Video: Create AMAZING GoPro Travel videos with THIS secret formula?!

What's up guys! Welcome back to our channel. Yes, you may notice this is now the home of Jake Rich and Anna Char. It's been a long time coming. The two of us tirelessly work on producing the videos for this channel. So only fitting that both of our names are credited in the title.
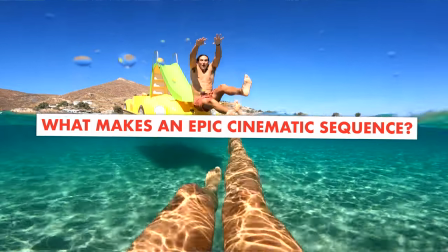Now, today's video we wanted to spill the beans on what makes an unreal cinematic sequence. Essentially, what is our secret formula to cutting GoPro travel videos? You may think it's the gear and yes, we have used a Mavic 3 and a GoPro Hero 10 to get all of those shots. Maybe a few accessories here and there,
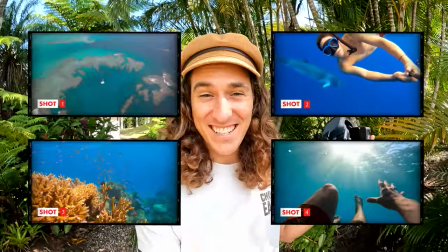but that doesn't change the fact that you with your GoPro can create these sequences So let's get stuck in to today's video If you guys have a pen handy I'd love for you to whip it out right now or open a note in your phone and
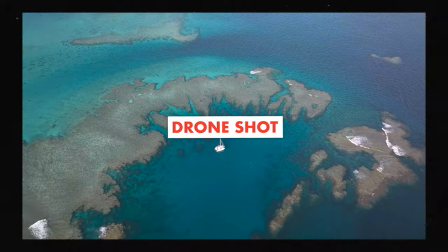write down these four shots We are getting a drone shot or a wide shot We're getting a motion shot
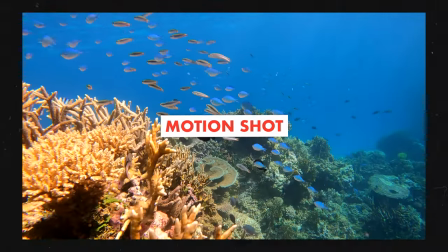or a moving shot an action shot We are getting a selfie shot and lastly we're getting a POV
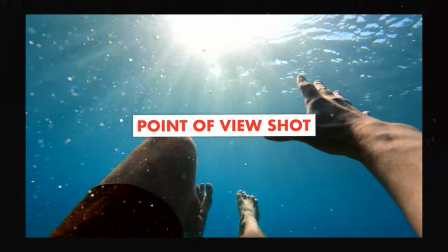You need all those four shots to make, you need spice. Like no one likes to eat just a bland bowl of rice, you know, unless you're starving, that can be delicious, but you want to add some sauce to it. So if you only have one shot, when you go out to create a travel film, you're going to come back with a bland bowl of rice. You need some soy sauce, some chili flakes. You need to throw that in. And that's when the selfie, the point of view and that motion shot come in hand. Now, like I said, you do not need to use a drone to capture that wide shot you can do that with the GoPro but the point here is you need a wide, a motion, a selfie and a POV. Alright, let's unpack these further. If you guys are brand new to watching these videos then I highly recommend that you check out this video up here because we spill the beans and we talk a lot about micro storytelling and the value of it. Now, you will notice that this opening sequence is a micro story in
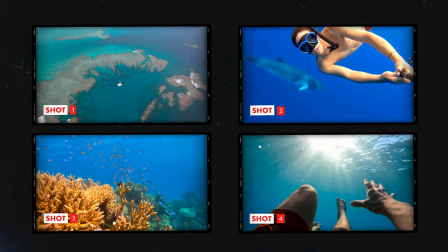itself and And what we mean by that is all of these clips are in and around the ocean. There is continuity with each clip. Now the beauty of micro storytelling is you're essentially creating a little block. You're getting your four shots, you're building a block, and then you're able to transition into another factor or another part or another location or environment.
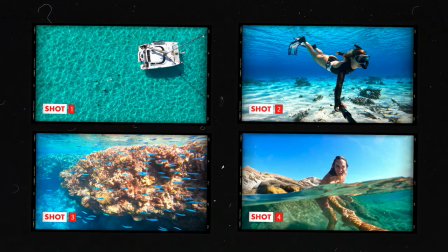However, you don't have to always get all of those shots from the one place, but it is really cool if you do. The point here is that the style of shot, each of these four verticals is important to sit next to each other and to create harmony and motion and fluidity with your edits so let's have a little chat about the shots and why i think they are dope and why i think they're the secret source to creating spicy edits.
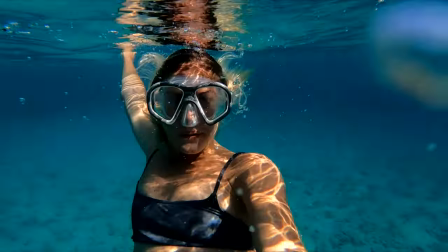Shot number one. At the very top of the list we have a wide shot, we have an establishing shot.
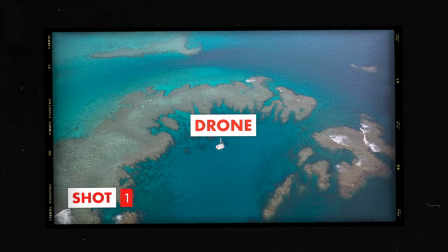Now this shot is so important to give your viewers and audience context. It allows them to understand where you are in the world and maybe what the hell you could be doing there. Are you on a boat? Are you riding a motorbike? Are you horse riding? Are you skipping?
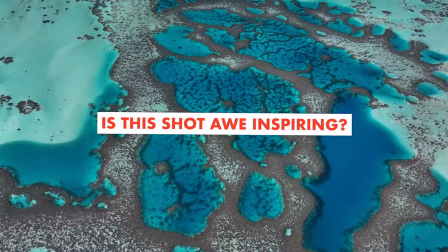I don't know, but show me from afar so I can get some kind of awe-inspiring sense that I want to keep watching your video. Now, important that that shot flows into something else. My sort of formula with this is wide tight, wide tight.